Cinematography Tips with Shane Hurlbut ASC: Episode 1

I'm going to make myself some hot chocolate. This is one of my favorite diffusions. The lens is the soul of your story.
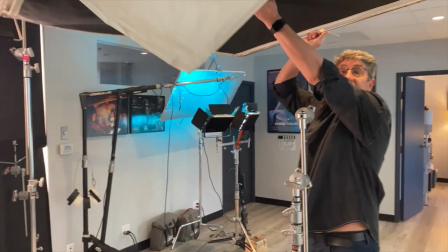7s
It creates this beautiful scallop. Can you stand over your camera?
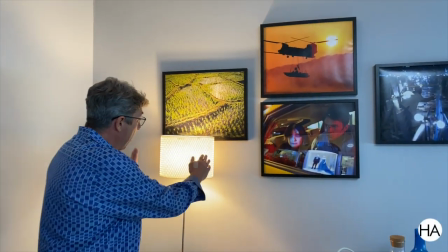15s
We're going to talk about practical lights. Now, many people love what a practical light does.
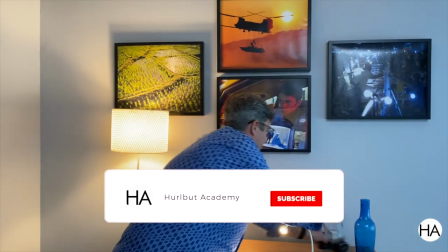21s
It creates this beautiful scallop. And then you can grab specific things and slide them over there.
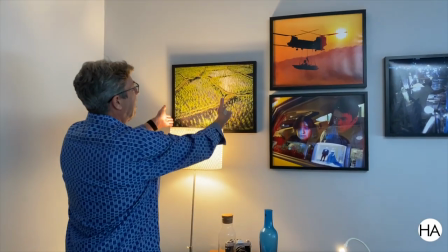27s
And they're going to be nice, out-of-focus highlights in the background. but a lot of times I really don't like this it always creates some weird shadow and it also lights the ceiling so what I go is I go to any arts and crafts store and you get full modeling card two millimeters thick now the really expensive stuff is called Depron but you cut it and it lays right on top
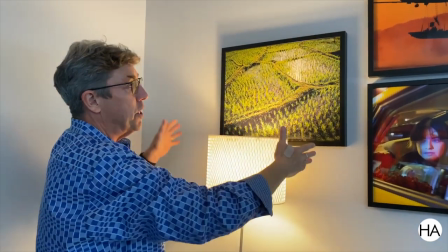52s
and then the light doesn't spill out but it just glows so it doesn't create all this major ambience that you do not want. The Matthews Scissor Clip. Have you ever seen this, baby? Well, it's a tried and true classic.
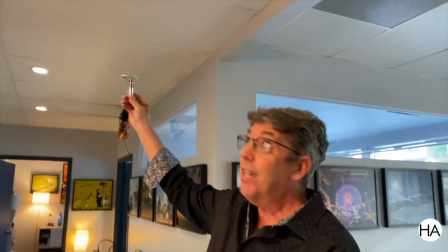70s
Anytime you're dealing with a fault ceiling, you have a lighting grid with a scissor clip.
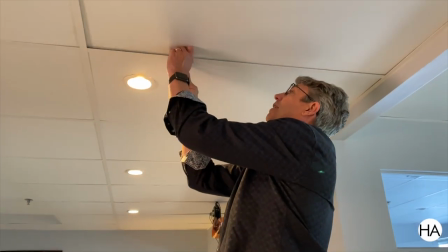77s
Goes right up here, fits right into the channel.
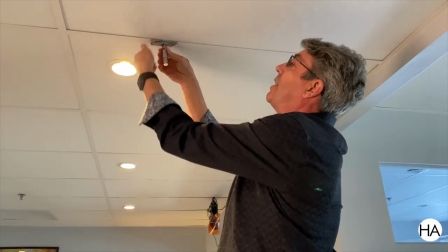85s
You tighten it down.
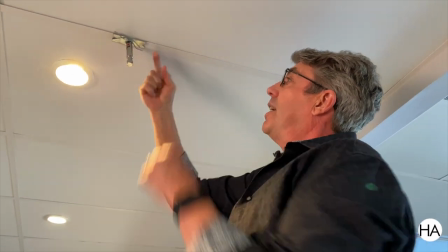88s
There's these nice little cable hangers that can hang your cable so it doesn't dangle into the shock.
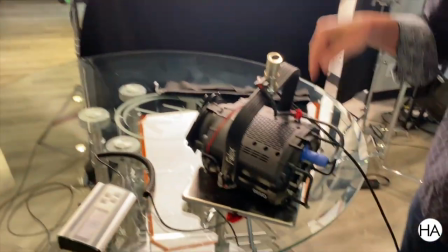96s
And look at this. This light weighs six pounds.
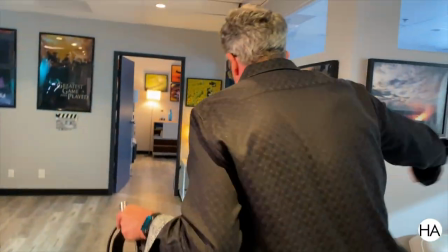101s
No problem for the Matthews scissor clip.
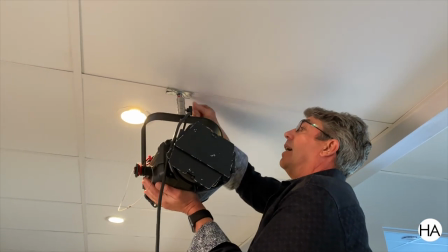Now, this is one of my favorite diffusions. This is Roscoe Half Soft Frost. But if you're on a budget and cannot afford this, you can go right to Bed Bath & Beyond and you can buy Shower Curtain and it looks exactly like this. Now what I use Shower Curtain for is double and triple diffusing.
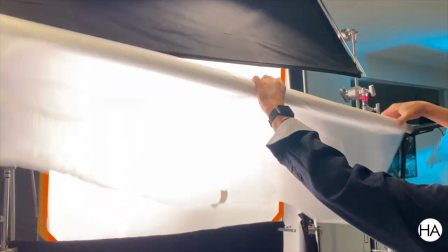135s
So I'll even use it to diffuse what I've already diffused with the silk.
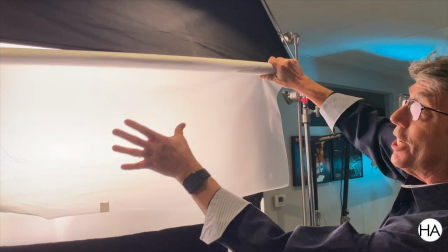140s
I'll diffuse it again and the minute you diffuse it with this half soft frost,
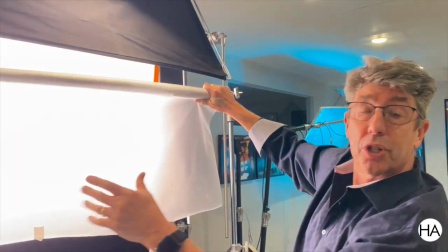145s
it doesn't become a white source, it becomes a gray source. So it actually controls the light, still softens it, but doesn't let it explode all over the room. And another tip with this is to use Visqueen from Home Depot. You can get that stuff 20 by 100 and you can clip it into 8 by and 12 by and 20 by frames and you soften the sun perfectly.